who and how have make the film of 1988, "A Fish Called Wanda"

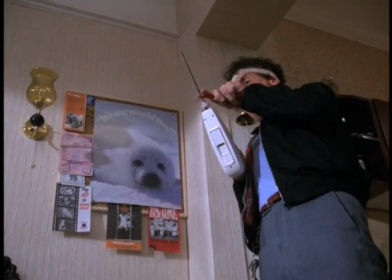(25:54)
John was at his faulty-esque I guess and just real Basil type moments and slashing the finger it sounds now
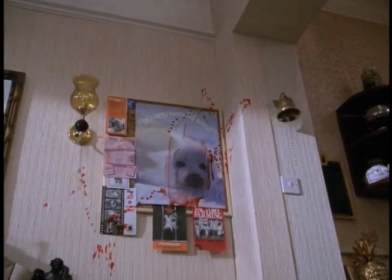(26:02)
like Grand Guignol you know but it was bloody good but we sat down and worked out that it was holding up the pacing of the film as a whole but it would have
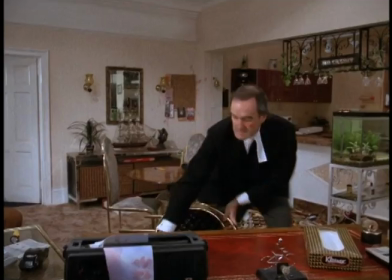(26:11)
been great for Python fans but John felt and it was his picture that A Fish Call Wonder was
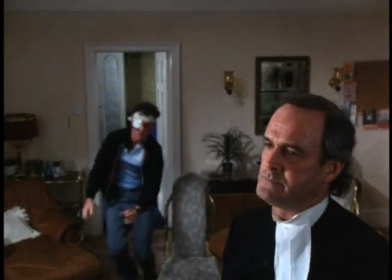(26:18)
better for a you know for that scene being a bit pared down and let us get to the airport
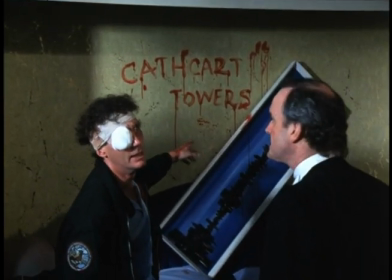(26:28)
we all we also
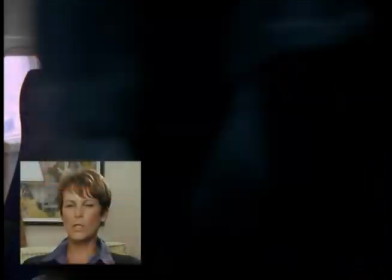(26:32)
actually shot the ending three times original ending of the movie was much darker
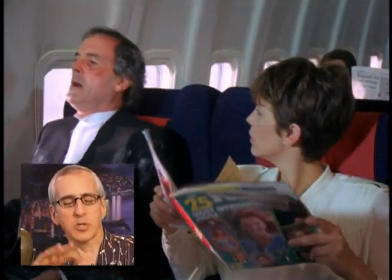(26:37)
there's a scene on the plane where John gets on the plane Jamie's already on the plane with the jewels
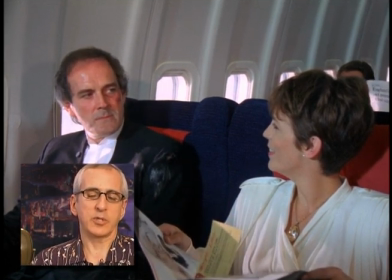(26:42)
and the first time we did it John gets on the plane puts his hand on the
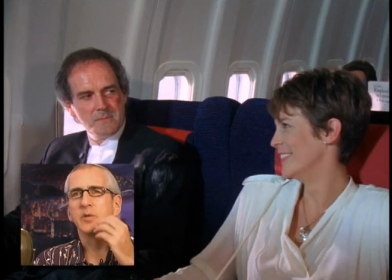(26:47)
bag and just sort of glare at each other and the The feeling was that it simply wasn't warm enough.
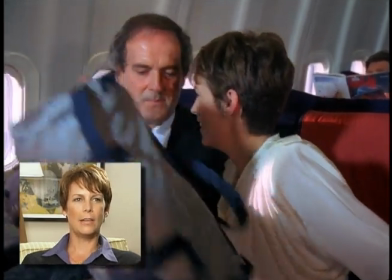(26:52)
The costume designer and I had really a great time costuming this character.
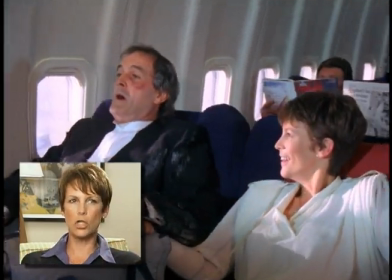(26:57)
And in a department store in London on sale, we found a pair of shark shoes. And we bought them because we just thought, well, she's just a shark, you know?
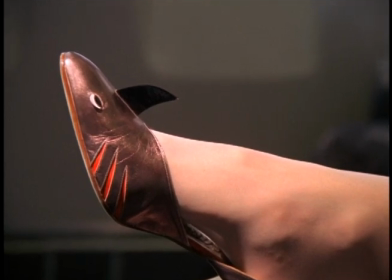(27:06)
And we wore them in that last thing. And literally the last shot of the movie was going down my leg and freeze-framing on this shark shoe.
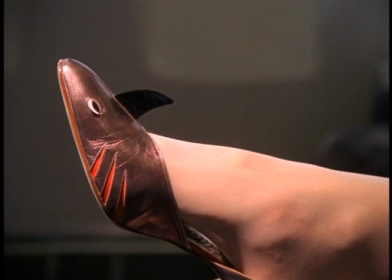(27:13)
And right then you knew that she was going to take him for everything. The minute they got off the plane, she was going to bop him on the head, take the stuff and leave. That was the original ending of the movie. So we played the whole movie with this very sort of dark intent. It was very black comedy. And, of course, when they tested the movie in America, it tested very funny, except that people didn't like that there was no real love story. John wisely showed the film in Hollywood to friends and people who could give us notes. Robert Towne came to one showings on screening and gave me, we only talked for 10 minutes, but he gave me such perfectly accurate, precise thoughts that I kind of ran off and wrote them all down, and that's basically what we did. We actually added some real warmth to the relationship between John and Jamie, which was everybody felt the film needed. We felt it needed another joke at the end. And the entire reshoot has to do with the love story. We previewed it after that, I think, in San Jose or San Mateo, and the scores were exactly the same. I remember seeing a screening of the movie and didn't think it was funny at all, really thought, this is just disaster. But in the end, it's all about whether people go and see it in the cinema. Instead of going into a lot of cinemas, we went into two in New York and one in L.A. and played for two weeks. Every hit I've had, all we did was set out to make a good movie, and I knew we'd made a good movie. It was touch and go, and I remember about two weeks in, we got a two thumbs up from Siskel and Ebert, and that's when I felt it's going to be all right. And then, of course, we actually made money. We actually made some serious money very quickly, too. And then we met up with Charlie. And then that was great. And we could share that the thing had not just sort of been an unexpected pleasure to do, but it was been a world success. Obviously, he was quite old, and he hadn't had an opportunity in a long, long time. The important thing is he knew he'd been given a great chance that he must have thought had been gone forever. After the success of Fishcorp Wander, there was a certain amount of interest in him, again, at the age of 77.
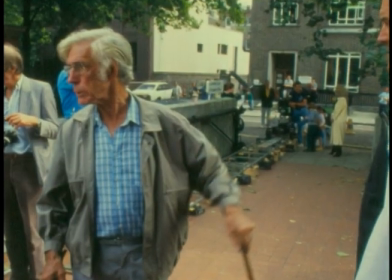(29:21)
How many people can say their last film is nominated for an Academy Award and a DGA nomination?
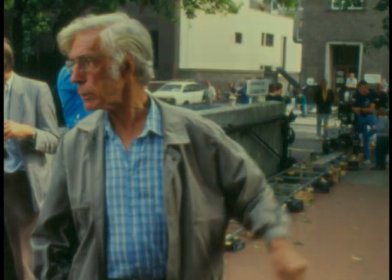(29:26)
It's a great note to go out on.
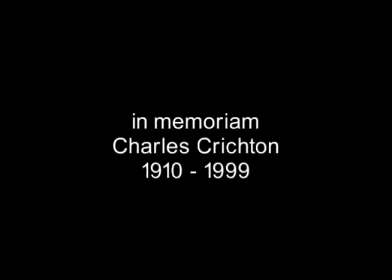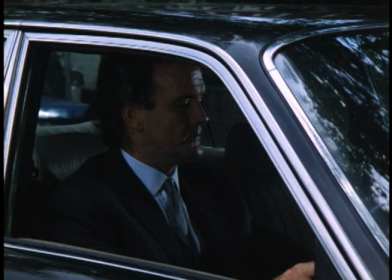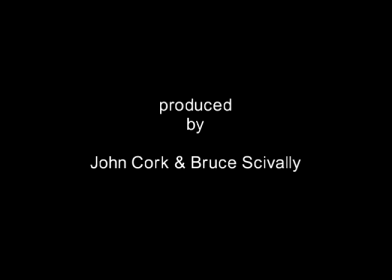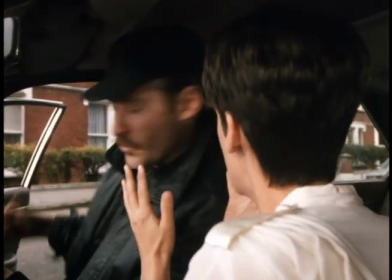(29:51) I'm beginning to think you liked that fruit. Let's get the diamonds.